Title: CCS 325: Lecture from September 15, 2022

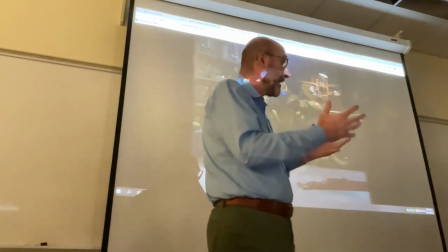[3:15]
we saw that b-127 and charlie managed to scare each other and
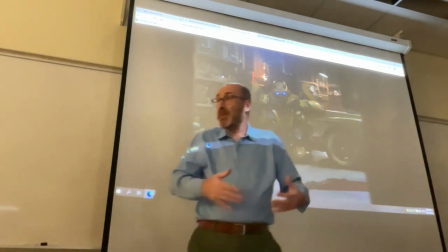[3:21]
they retreat they step back charlie goes back to the door of the garage and she's kind of pinned in
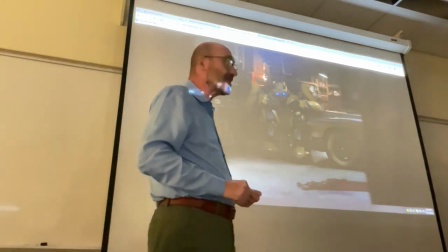[3:28]
a situation that seems suggestive of danger and B
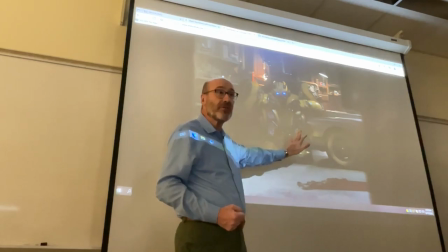[3:35]
127 goes back to this corner of the garage but notice what's next
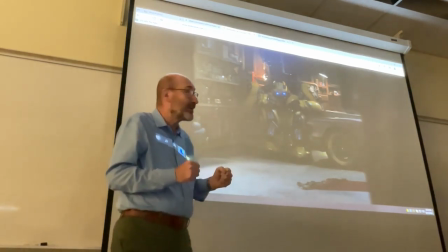[3:41]
to him in a very visible way once he goes down on his talents it's Charlie's
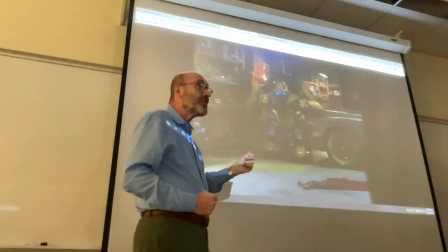[3:50]
father's Corvette right and this is a clue that is offered to you visually
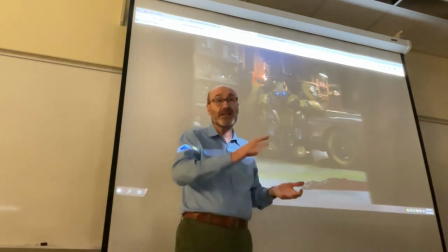[3:59]
anticipating a series of twists in the story whereby Charlie will find in Bumblebee a kind,
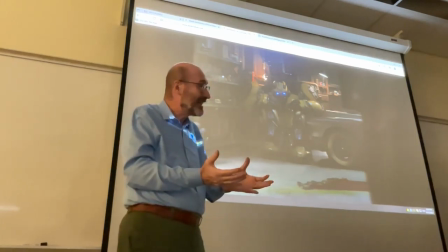[4:11]
a sort of replacement not for her father, clearly.
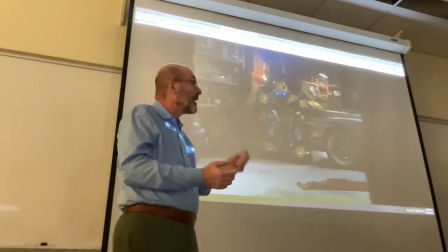[4:17]
Bumblebee will not become a father to her but he will take over the
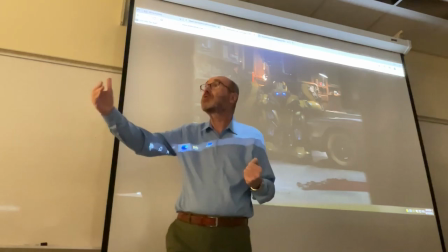[4:24]
functions his father had in reference to the growth of Charlie's persona,
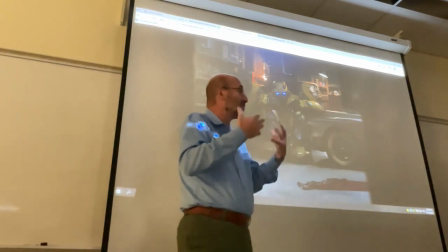[4:32]
of Charlie maturing to become an adult, a grown-up.
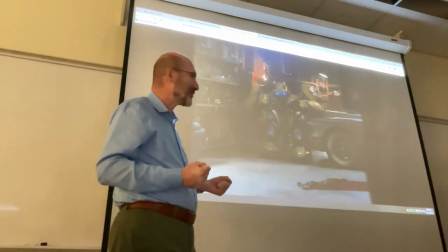[4:38]
Okay?
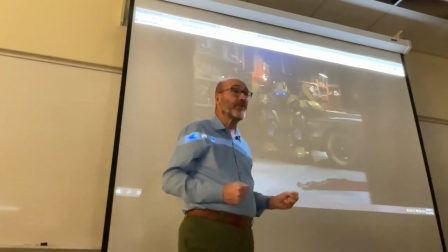[4:39]
He will be supportive of her the same way that his father, for example, was supportive of her sports activities.
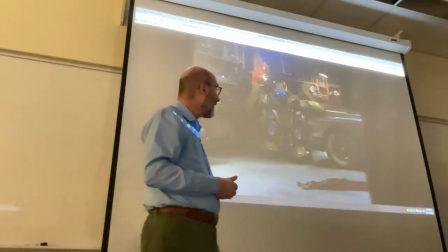[4:49]
Charlie was diving. She stopped diving when her father died.
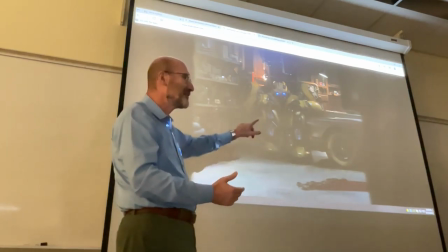[4:56]
And of course she will resume diving for Bumblebee at the end of the movie to save him.
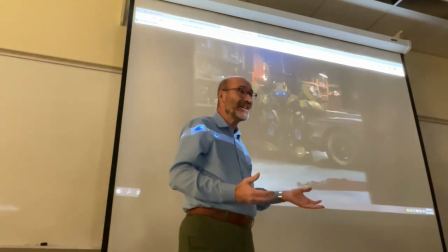[5:04]
Charlie and her father were working on the car and through her relationship,
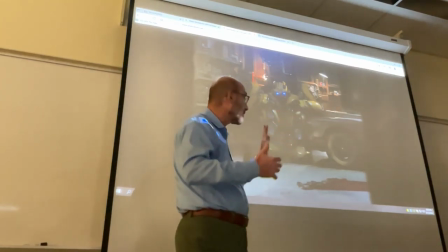[5:10]
in an indirect way, through her relationship with Bumblebee,
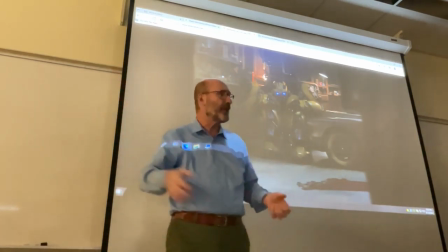[5:14]
she will find the strength to finally finish the project and at the end of the movie will see her established as a grown-up,
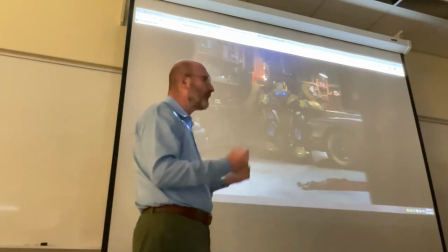[5:22]
secure, confident in herself,
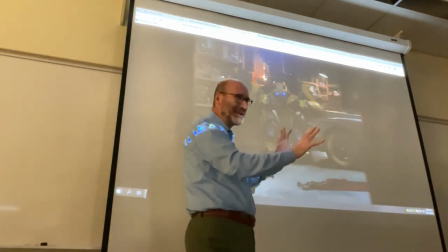[5:24]
driving the curvet that will be perfectly polished and will be driving,
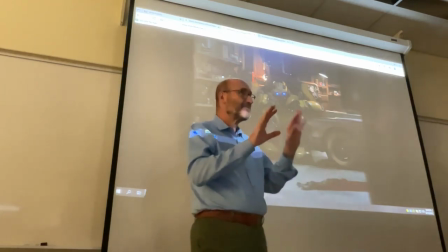[5:31]
driving through a wooded area reminiscent of another scene in the woods that we will
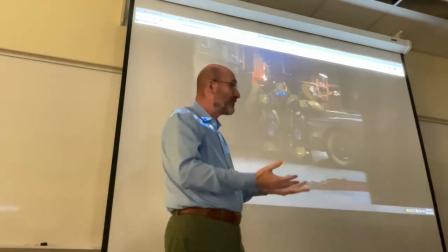[5:40]
see today where Bumblebee reveals himself and his story to Charlie.
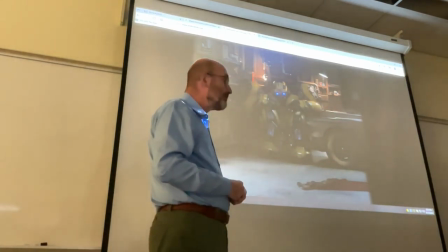[5:48]
So the woods can be, in several kinds of fiction, fictional narratives,
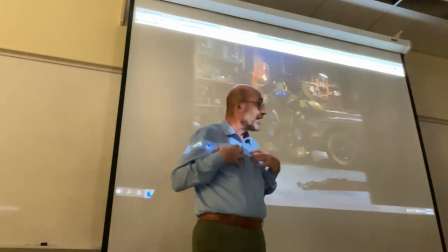[5:55]
symbolic of the inner world of a character.
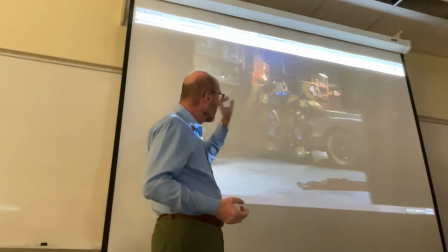[6:01]
So, visually, without having to say anything, the film is saying a narrative connection,
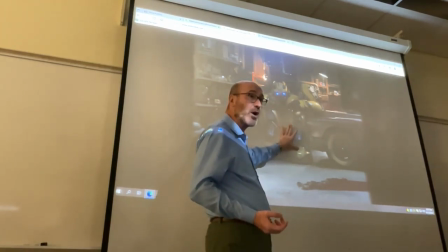[6:10]
a thematic connection is established between the droid in its humanoid form
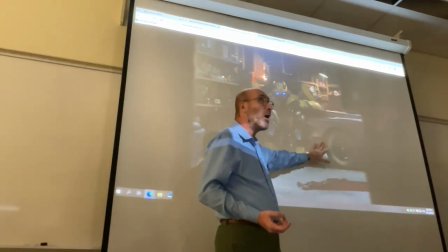[6:15]
and the card that represents the bond between Charlie and her father.
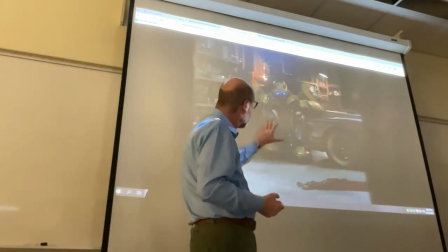[6:22]
And in fact, as I said, Bumblebee's not replacing her father,
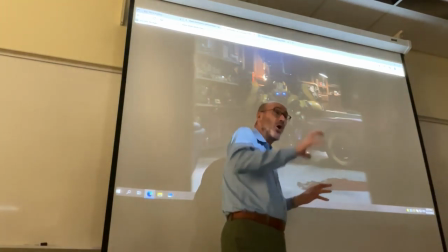[6:27]
but he's replacing the bond, the kind of relationship, positive,
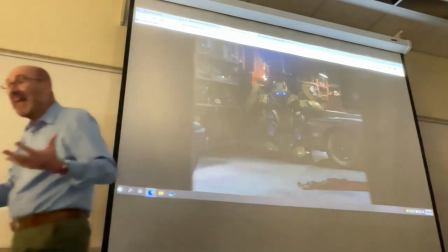[6:33]
fertile, that she had with her father at the end of the film. in the conclusion we'll see today
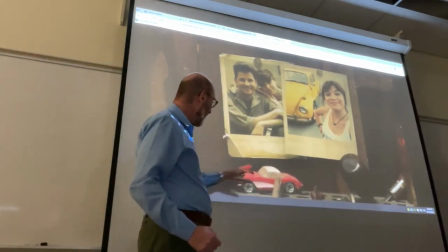[6:40]
next to the picture of Charlie and her father and underneath of course the Corvette
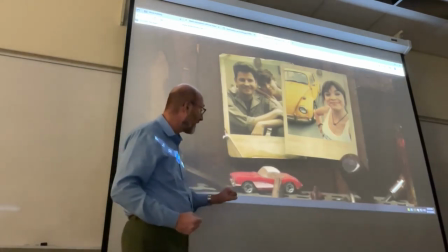[6:48]
to reinforce the symbolic power the symbolic value of the old Corvette next
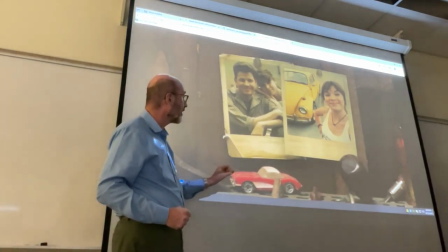[6:55]
to this picture which has been shown at least twice before in the film we now have just
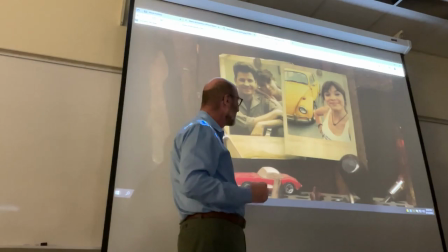[7:02]
next to it so almost at the same value in terms of physical evidence
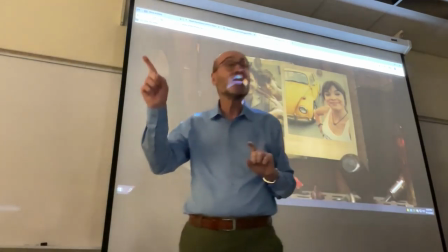[7:09]
Charlie and bumblebee not as though the bumblebee is represented
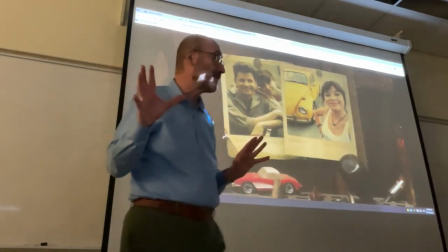[7:15]
here in its car format not human humanoid format so we know that
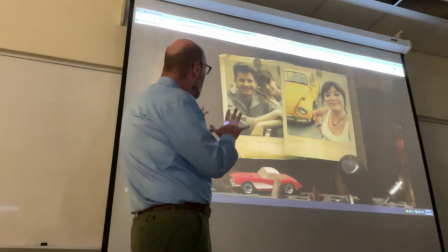[7:22]
through this kind of frame we know that the kind of bond
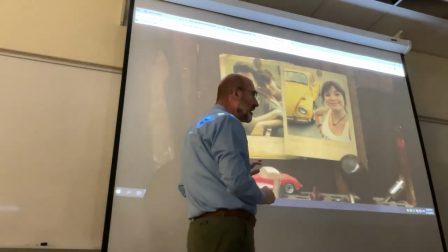[7:29]
she had the strong bond she had with her father which made her grow has
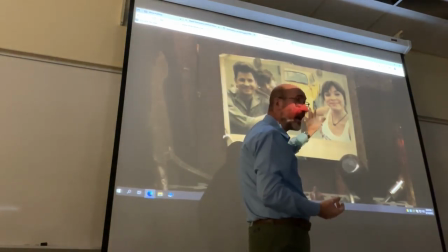[7:36]
not been replaced but she has found another kind of relationship or bond with a
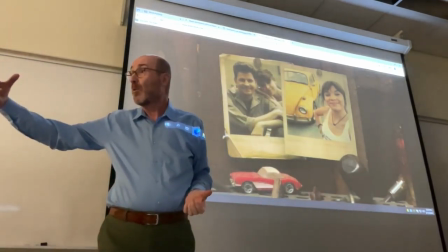[7:43]
similar function to continue with that work right continuation is represented
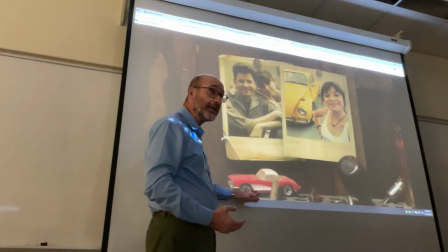[7:48]
by the car the car got interrupted when her father died after she meets
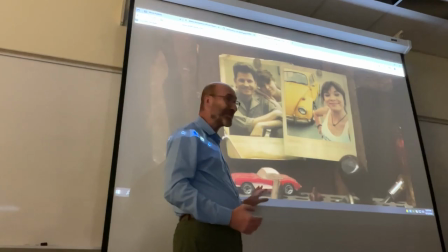[7:53]
Pam will be that the car is completed okay so we know they're on the same journey why not the
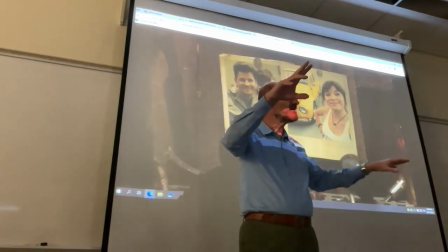[7:59]
humanoid format anyone any ideas what would have been wrong
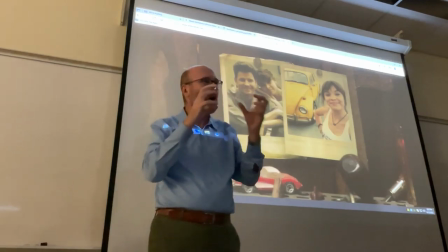[8:04]
from the narrative standpoint if we had seen the face
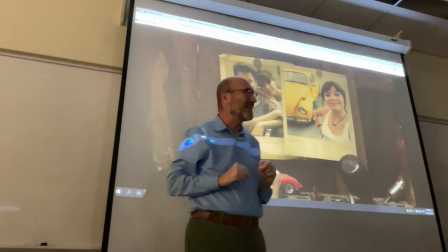[8:09]
of bumblebee with this big pet like eyes what would
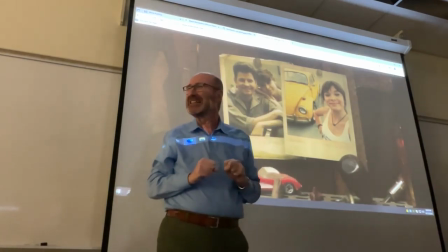[8:14]
have been out of sync yes like it would just take
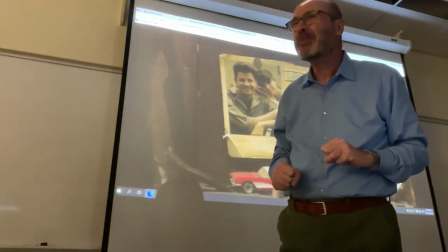[8:18]
away the nature in the moment like you just see a really big robot thanks to the picture Charlie and her father you know
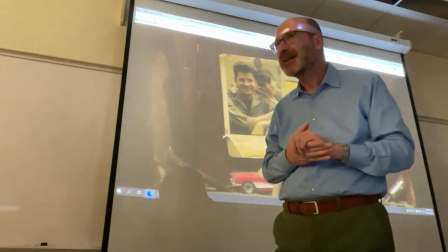[8:23]
it's not really symbolic if he's in the human in form as if he's in the car form because that's the connection they share is with the car.
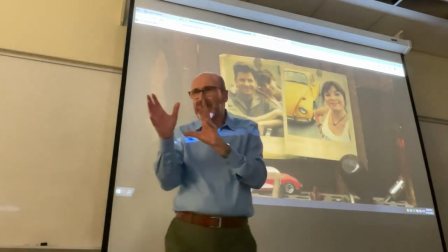[8:31]
Yeah, but maybe you're close to what I was thinking.
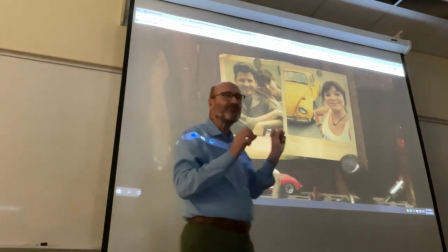[8:35]
What I had in mind is you don't want to be blunt in suggesting that there is
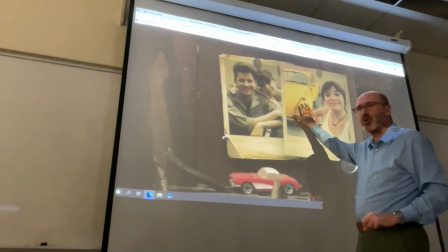[8:43]
another human or another person or quasi-person replacing her father, right?
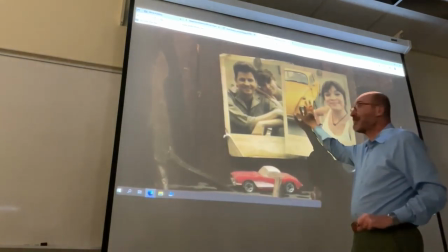[8:51]
So, if you had put, visually,
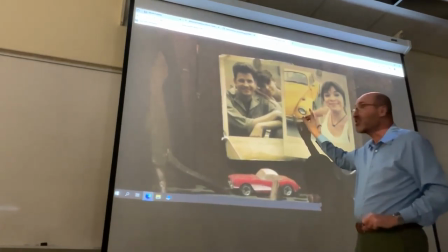[8:55]
the head and the eyes of the droid here, the connection would have been from B-127 to the father.
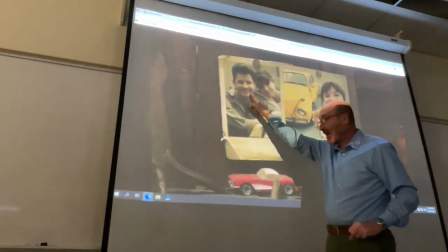[9:02]
Whereas, if you put the car, it's father, car, car, B-127.
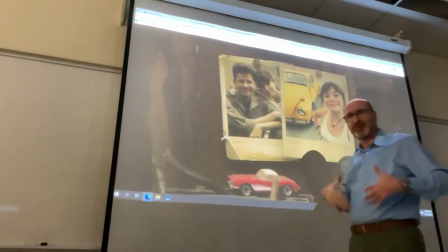[9:10]
Because it is this kind of process, process of growth, facilitated first by your father,
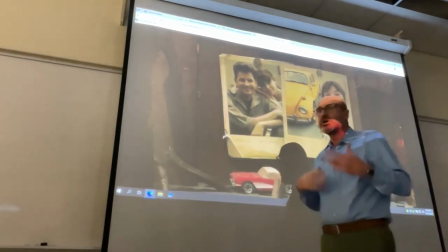[9:17]
then by Bumblebee, that you want to emphasize, not to say something as ridiculous as, oh, I lost my father,
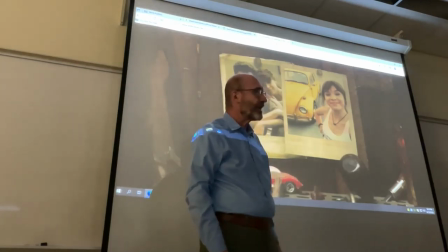[9:24]
I found a droid, right? Would have been really out of touch with the sensitivity of some of the viewers.
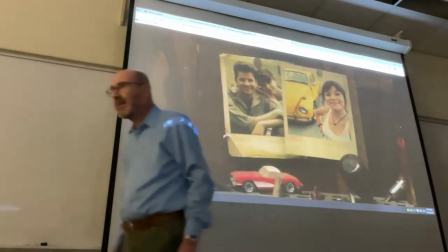[9:31]
Okay, then.
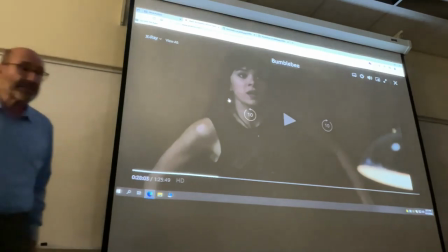[9:33]
Let me introduce the first in a series of scenes, and although this is a block, the central part of the film,
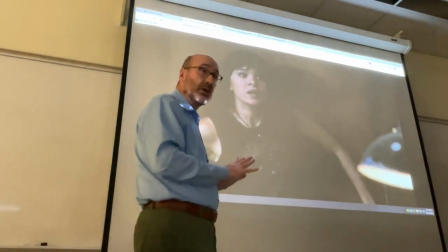[9:42]
I will stop from time to time to introduce the next scene, the themes,
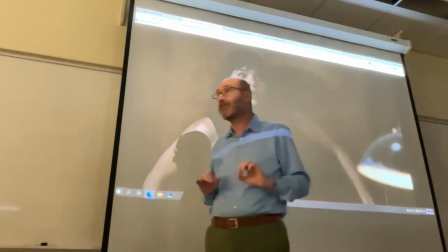[9:49]
or what you should be looking for in terms of visual cues, I'm going to ask you,
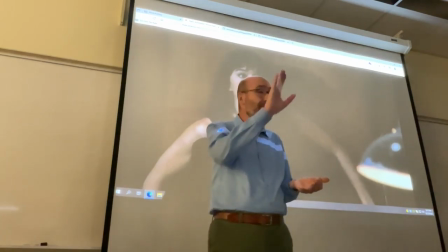[9:55]
either now, during the viewing of the film, or later on, when you have time, to leave a few comments,
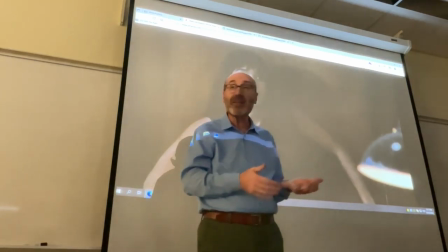[10:03]
reactions of your own, inside the Google Docs file for participation.